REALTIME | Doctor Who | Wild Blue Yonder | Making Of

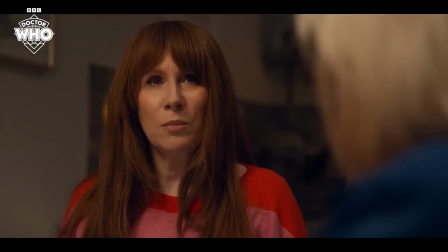0:00 Sometimes I think there's something missing. Like I had something lovely, and it's gone.
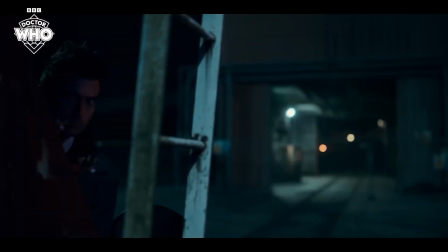0:08 I lie in bed thinking, what have I lost?
We've long wanted to do a sci-fi series here at Realtime, so it was so exciting to be picked for Doctor Who, a 60th anniversary special.
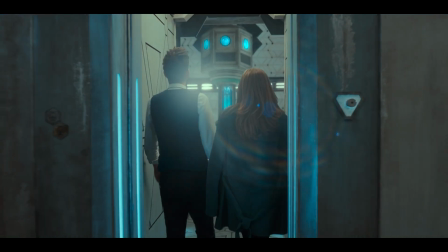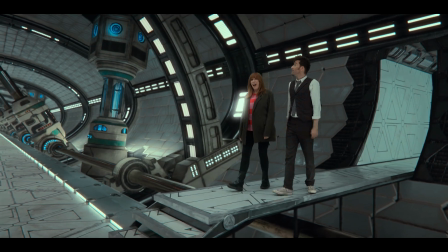0:29 Nice!
Most of the action of the episode is based in this giant abandoned corridor, but it's a really, really massive set.
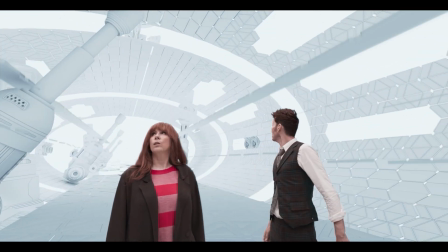0:39 It was too big to be built on an actual set. We used some cutting-edge Unreal Engine technology to be able to achieve this much more quickly than is usually possible. Painting practice and the production design department at Bad Wolf, they designed the whole set and they gave us a design of that.
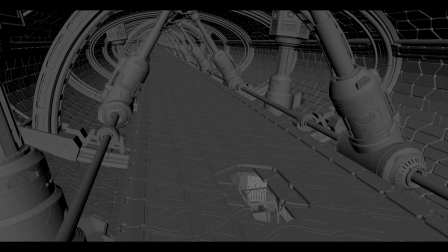0:56 Once we received all the designs and everything, we converted all of that set and made it into a virtual set in Unreal.
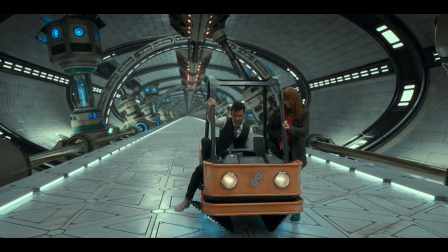1:04 And the first one that we built was very low res, so there's no actual lighting on our Unreal set, which meant that it would work very quickly real time when we're using it for the shoot.
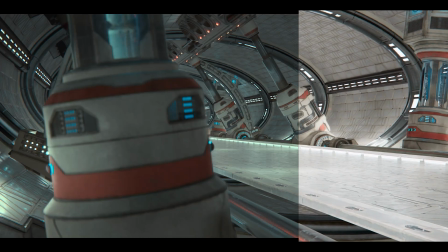1:12 But at the same time, we built a much high-end version, so exactly the same layout, same thing in Unreal,
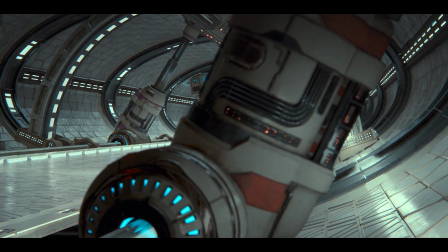1:18 but we actually used the lighting and all the ray tracing and basically turned on all the bells and whistles.
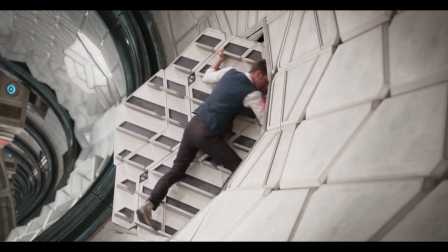1:23 It meant that when we were shooting, the data that was being recorded was the real-time virtual set.
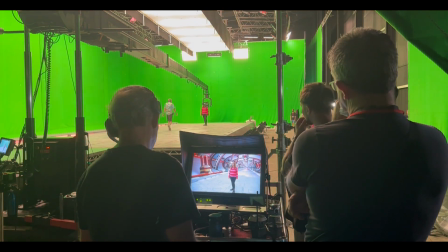1:29 So then when the edit gets locked, all of that timecode data from the original clip's preserved.
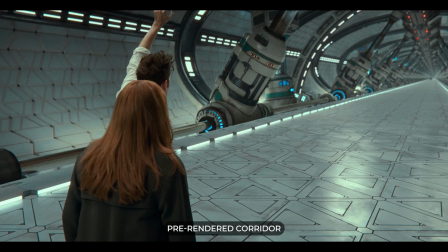1:35 So then it means that we can literally just swap the two, and it automatically rerun the camera on that set and it automatically re-render it.
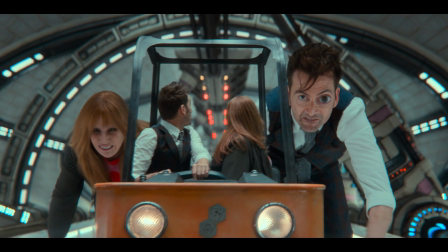1:42 The amount of shots we got through, I think it would have been nearly impossible to do it without the virtual production workflow
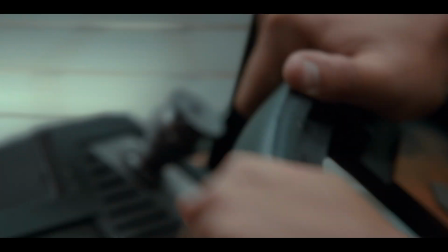1:49 that we use and being able to see all of these shots coming together and actually all having a good pace and feeling.
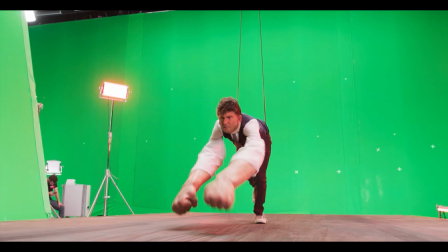2:00 One of the biggest challenges we had was creating the Jaguar Doctor. It was all meant to be shot in camera, pretty much with prosthetics. But unfortunately, the way that the mask worked, it just didn't look like the Doctor.
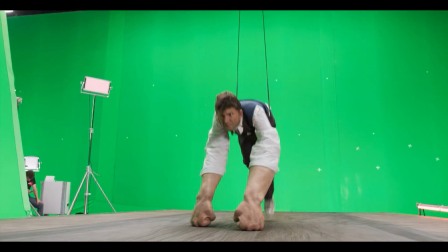2:14 So we ended up just doing it as a CG thing.
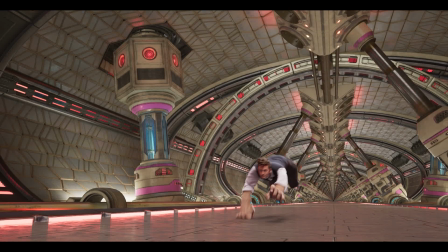2:17 And we had to make its rig stretchy and bendy so that we can make the deformation to be able to take it into the shape of a Jaguar. Or more to make it run like a Jaguar, especially that kind of, the way the body's like a set of bellows as it's jumping along.
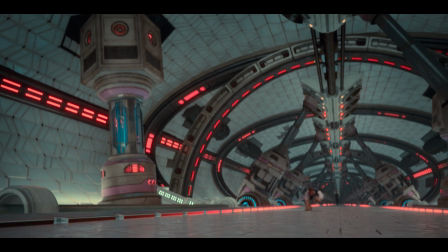2:31 We had to make it possible that the Jaguar Doctor would stand up to the shots we were doing,
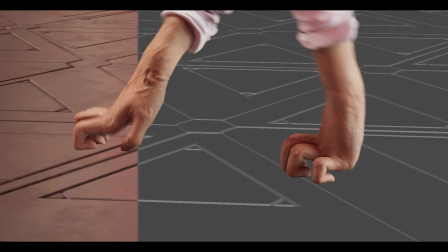2:37 because there were some particularly close shots where we're seeing the close-up of the hands hitting the floor. So we had to go back and do some work on the hands and make sure that that would work in high detail.
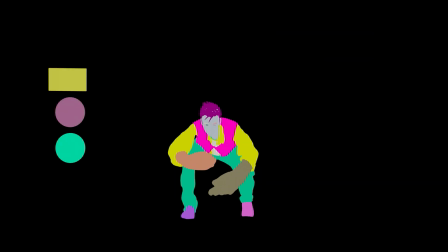2:47 It worked brilliantly, and the lighting looked great on it, and in the end there were a couple of close-ups in there that, yeah, you wouldn't tell at all.
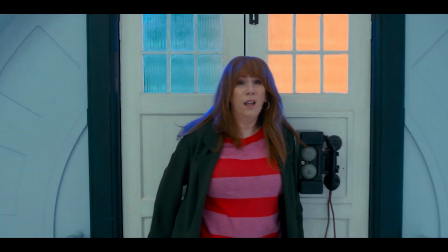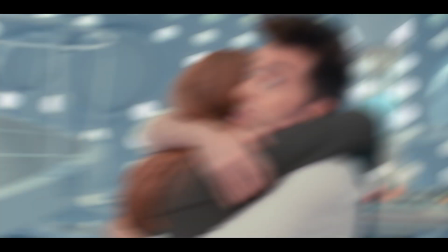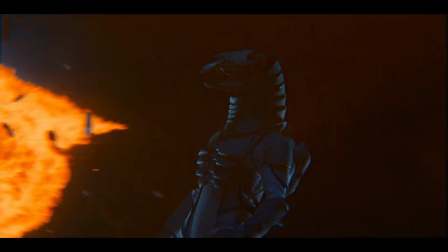3:08 A standout moment for me was the finale with the exploding spaceship and
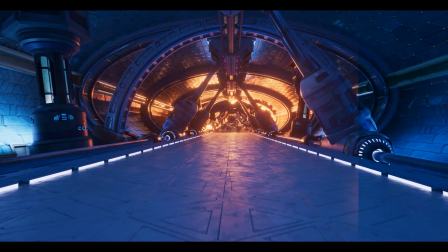3:12 Catherine Tate just managing to be saved at the last minute before the spaceship explodes into smithereens.
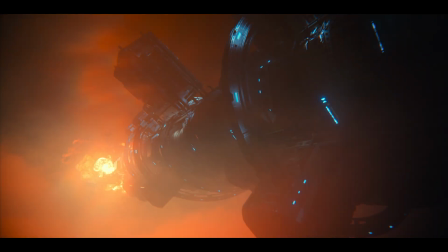3:18 It took months of planning, but the end results are incredible.
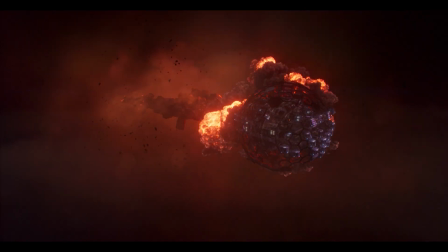3:21 It was really nice because we did a proper concept for it, and it makes it much easier to work with things like that when you can understand exactly how it's going to blow, how it's going to look. But in the end, it was a very nice sequence, and there's about 4 or 5 shots that we worked on that I think all came out really well, and the client was really pleased with.